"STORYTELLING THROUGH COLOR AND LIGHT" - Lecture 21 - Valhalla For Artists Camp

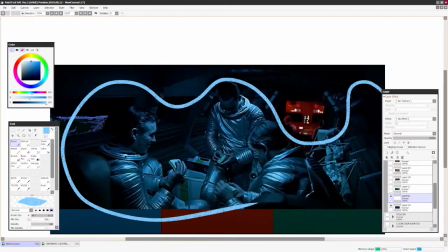And the association here is like, well, they're somewhere in space, almost like underwater or in a submarine, but danger is coming.
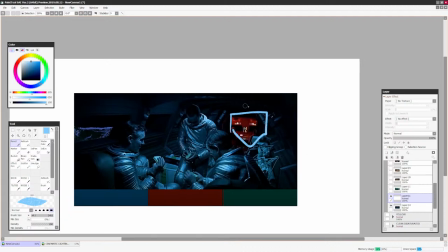There's some red in the distance, hinting that something is gonna happen later on, right?
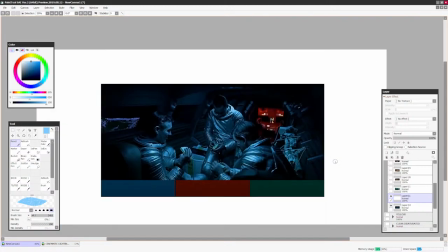See, and sometimes it's really hard to tell a story only through one image. And that's why sometimes you need a sequence of images like color scripting or storyboarding. I'm going to tell you this, guys. Keep your images simple.
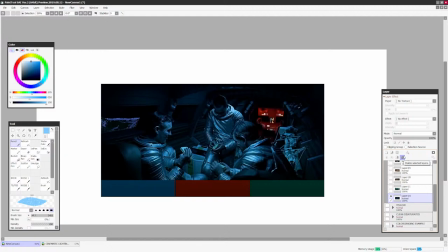You cannot tell a whole, you know, book of events just through one image. Usually, when you try to say too many things with one image, you need to have a sequence of images versus just one image.
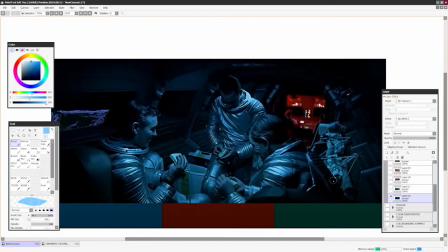So here it's really, again, three colors. I would say it was... For me, it's two colors, blue and red, and that's it, you know.
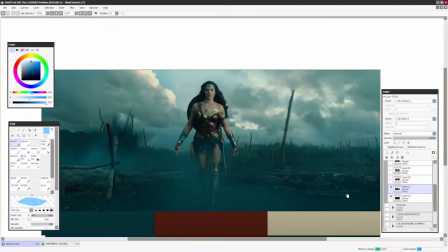And let's look at the modern movies. Let's say, you know, Wonder Woman. It's the same color grading.
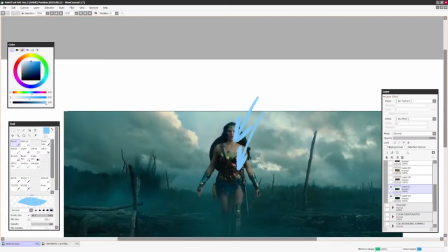We have a warm color of her skin and a little bit of red here, contrasting on the bluish green.
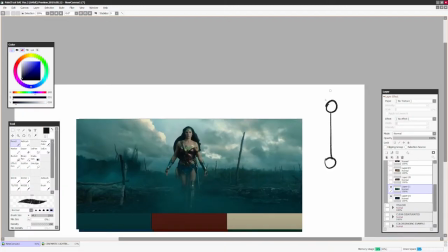So I would say this is a what color scheme? It's a 1+1. We have a complementary color, mixing with the blue.
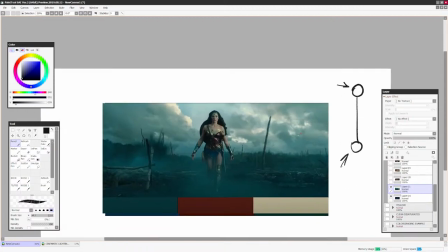It's a warm color with a blue color. That's it. And again, for 60%, we have blues and greens.
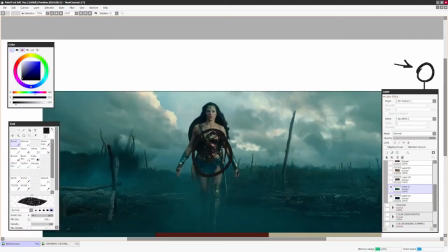For 30%, we have some reds here. And then for 10%, for a highlight, we have her skin tone.
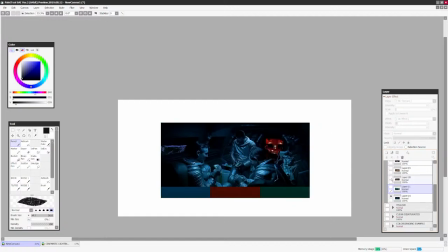Everything is super simple. Again, don't overcomplicate things. Okay, let's look at the Tarantino classic, right?
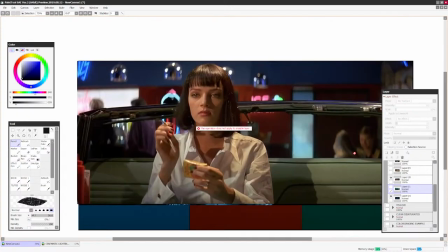Same thing. We have some reds. We have some greens here, and then we have a highlight color for her skin, which is this
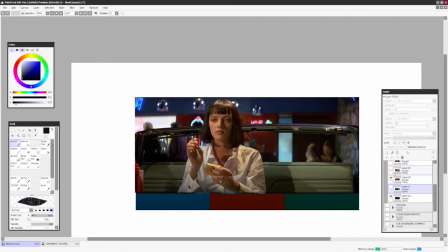purplish, but orangish red or something like that, right? Same thing. Like, let's look at this.
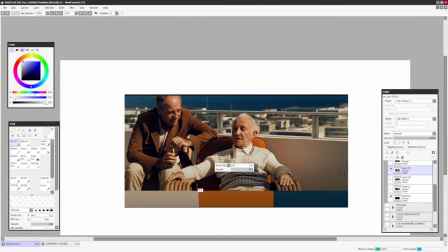This is super clear, right? We have the highlight color, which is 10% of the entire scene, right? Or, you know what? It's probably more because the buildings in the back are brownish, not brownish, but kind of like matte white.
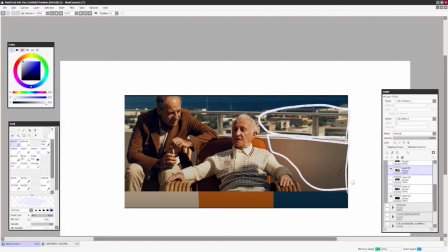Orange, right? And very pastel like. And then we have for 30% we have oranges here, right? And then we have for 10% we have the sky, right?
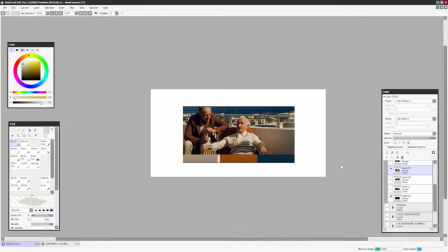But as a highlight color, we're using this, we're using value to highlight towards our guy, right?
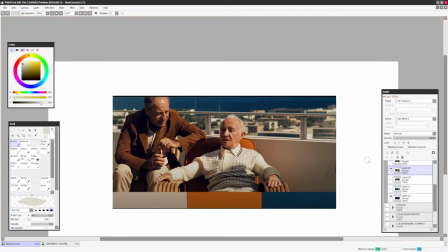And again, just looking from this color scheme, what are you feeling?
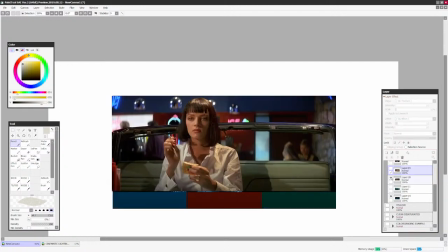Always ask this question when you're thinking, when you're thinking about emotion and color,
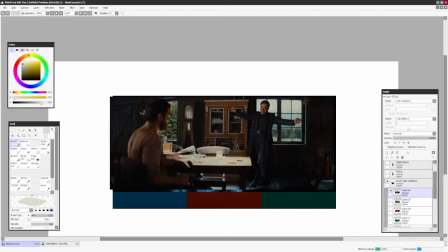and you're looking at a movie or an illustration, always think what you're feeling.
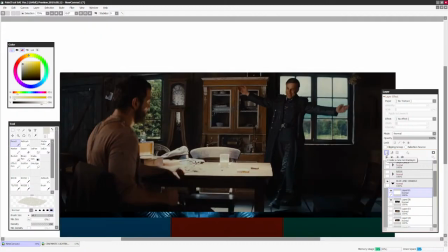Like, for example, here, why I like this scene from Tarantino movie so much is because the color palette itself,
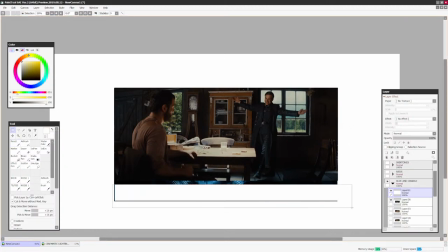it's not the color palette of the scene, because this scene is amazing. Why? Because the colors themselves are pretty, they're pretty calming, to be honest.
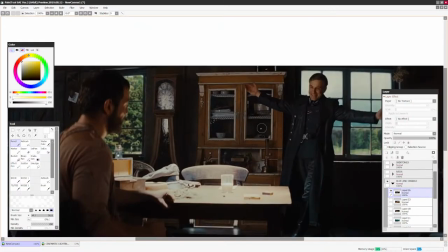I would have a cigarette with this guy. There's milk, there's browns, there's a few oranges here.
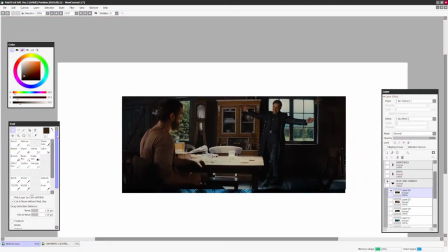For 60% of this entire scene, we have we have browns.
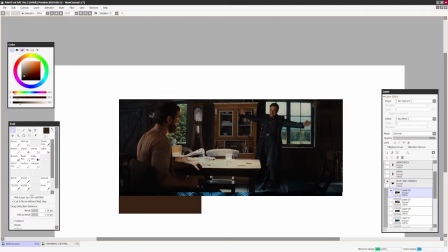For 30%, we probably have, let's say green blue, for example, right? And as a highlight color, we have this.
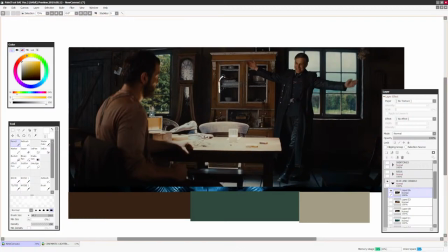Because the thing is, the whole action is taking place here, and I think he just stood up from this chair, so that's where the eye has to be.
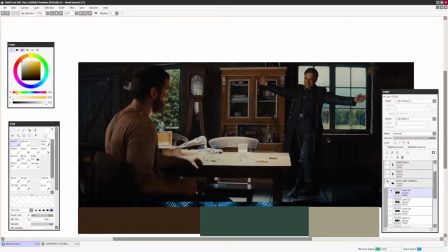Again, in movies, not every image is pitch perfect in terms of composition and color scheme.
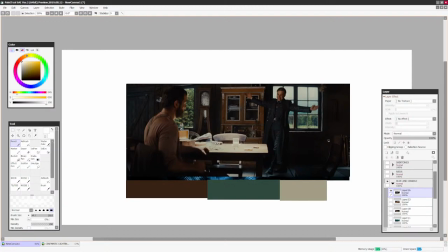That's only the benefit of illustration visual development artists, because we can technically picture a perfect moment, right?
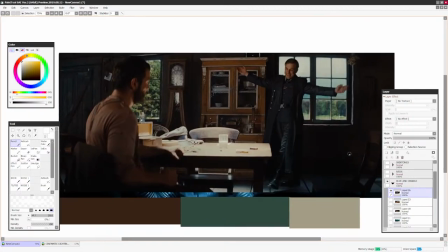But here it's interesting, and that's when you kind of need to break the rules, because we'll say, well, this has to be a threatening scene for people who didn't watch the movie.
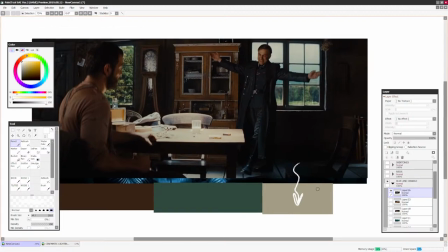There's a bunch of Jewish people hiding under the floor of this scene,
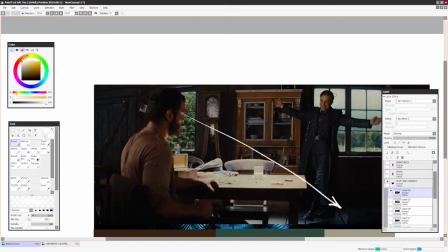and this guy knows it, and this guy doesn't know where the Jews are.